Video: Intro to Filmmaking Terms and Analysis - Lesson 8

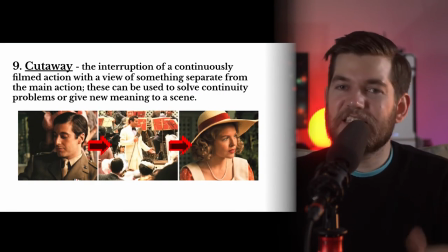20:38 Next up, we have the idea of a cutaway shot. And this is a great tool for the editor to keep in mind. A cutaway shot is when you cut away from the main action to show something that's not a part of the main action.
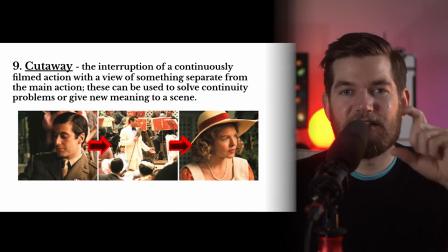20:51 We might still hear the characters, but we see something else. and it's a great band-aid to place on top of a mistake or a problem, or to simply connect shots that weren't connecting so well. A cutaway is an interruption of a continuously filmed action with a view of something separate from the main action.
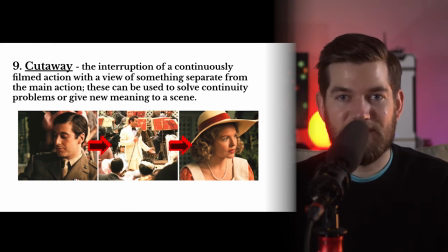21:10 Again, these cutaway shots can be used to solve problems with continuity, or to add more meaning to a scene.
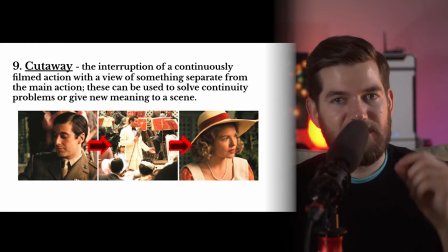21:18 It's a great tool for an editor to understand, and it's important that your cinematographer gets enough coverage to allow this to happen. That means not just filming the actors, but also filming the environment. Reaction shots are a type of cutaway that does use an actor.
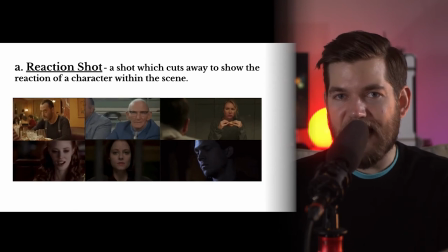21:34 It's a shot which cuts to a reaction of a character in the scene. This can emphasize the emotion of a scene, and it can also be used to cover up a mistake of the main actor who's speaking.
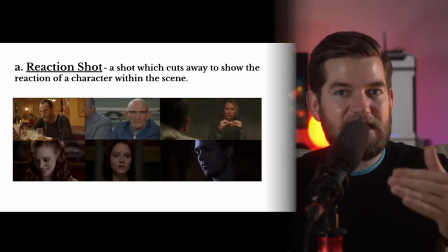21:45 So while that actor's speaking, if you want to switch shots, but you can't because it's the same size and angle,
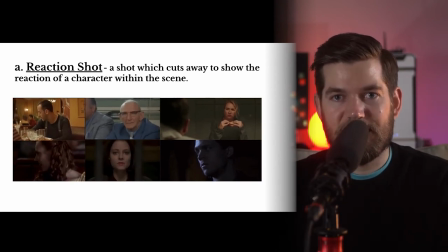21:52 then you can use a reaction shot in between those shots to connect the audio with that reaction shot. The audio will sound continuous between two sentences when you cut on the break between the two sentences, but the visual needs to be interrupted briefly with a reaction shot to connect two different shots from the same camera angle.
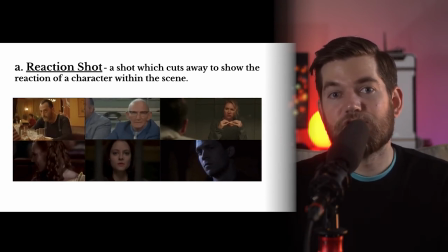22:12 Reaction shots can be a great way for the actors to perform with facial expression. When I think of a cutaway, I often think of the insert shot.
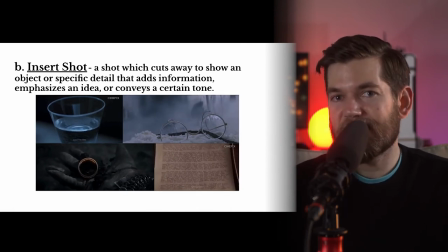22:21 An insert shot is a cutaway shot that cuts away to show a specific detail. This specific detail should add information to the scene. It should emphasize an idea or convey a tone.
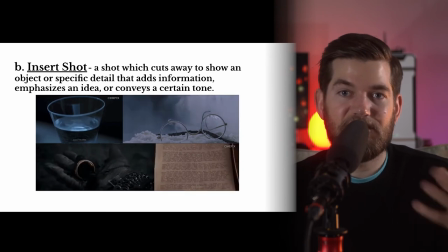22:33 So reaction shots and insert shots are two different kinds of cutaways that your editor might use throughout a scene to help connect things together. Another way your editor will connect things together besides shot reverse shot and cutaway shots is with match on action.
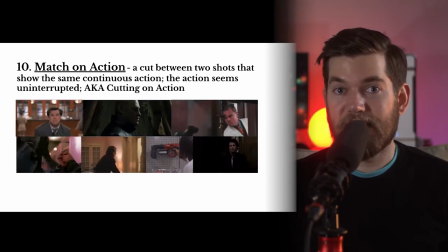22:49 This is such an important concept for directors and for editors to understand.
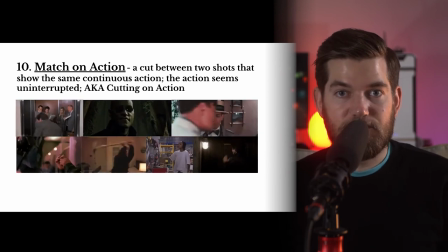22:54 A director needs to direct actors to repeat the same physical movements throughout different shots so that they can connect.
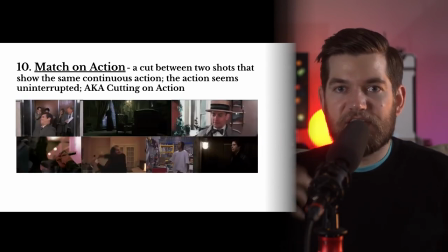23:02 And an editor needs to find where they connect, where the actor's body position connects between shots.
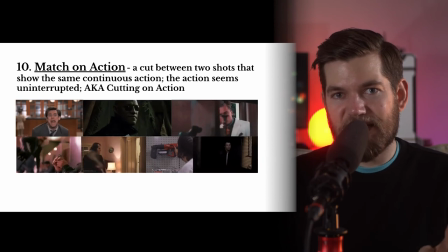23:09 Match on action is a cut between two shots that show the same continuous action. The action seems uninterrupted because the cut is made on the exact same or very similar body positions.
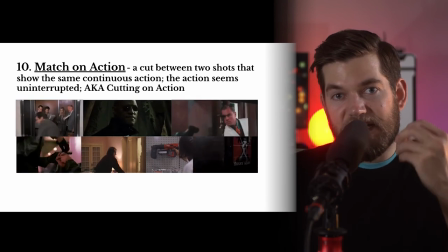23:24 This is also known as cutting on action. The fact that the character is in the middle of a movement makes the cut less noticeable.
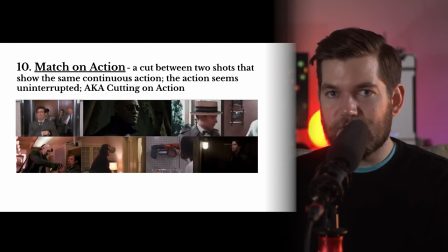23:32 We're locked onto the character, and since their movement continues into the next shot, it doesn't feel like any time has passed.
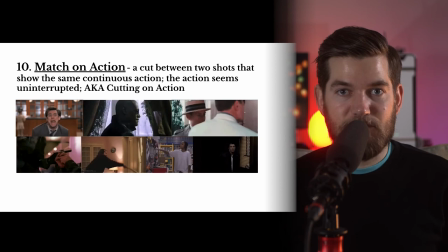23:39 It feels like one continuous action. In the top left example, Jim Carrey swivels around and then swivels around again.
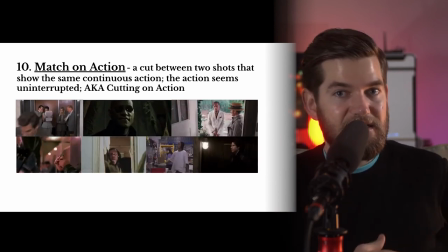23:46 And with those body swivels, we see a cut. In the top middle example, Morpheus turns around.
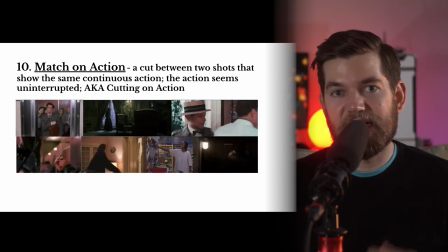23:53 And when he turns around, we see that cut. And his physical movement matches between shots.
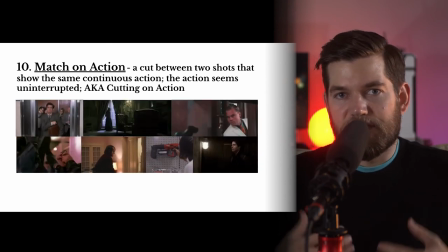23:58 In the top right example, as Leonardo DiCaprio enters the doorway,
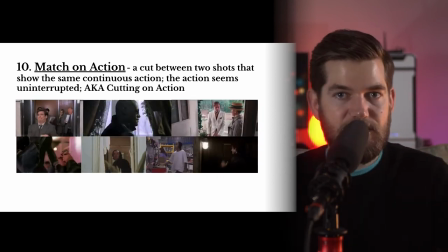24:03 that threshold, his body's position within the threshold is moving forward into the house.
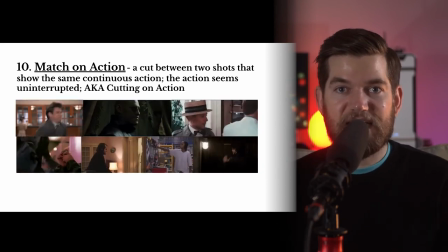24:10 The coverage of that movement is capturing him from three different positions,
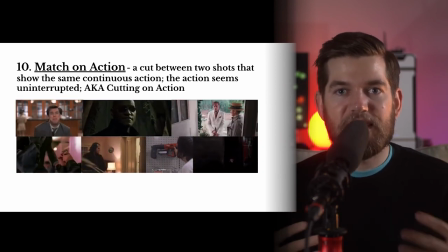24:14 and the editor is cutting to make sure that his general body position within the doorway is similar from shot to shot as he moves in,
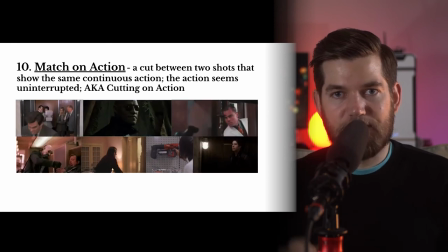24:22 in, and in further. There's a match-on action in the bottom left when the grenade pin is being pulled.
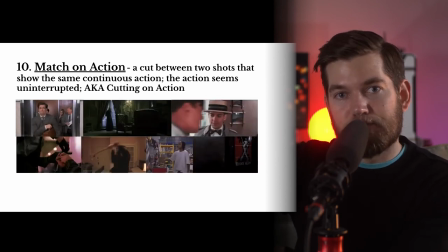24:28 The cut is actually made as soon as the hand is ready to pull, and then in the next shot, the pin is pulled from the grenade.
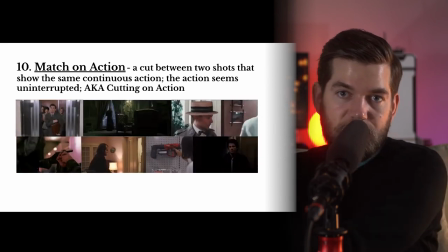24:35 The second example on the bottom left from The Shining, where Jack Nicholson is throwing an axe into the door, is a great example of match-on action.
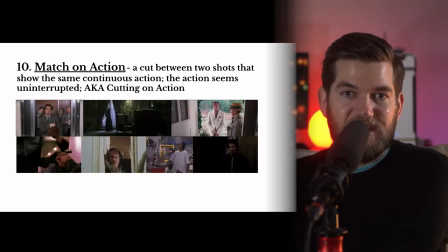24:42 There's fluid movement with an axe being thrown forward.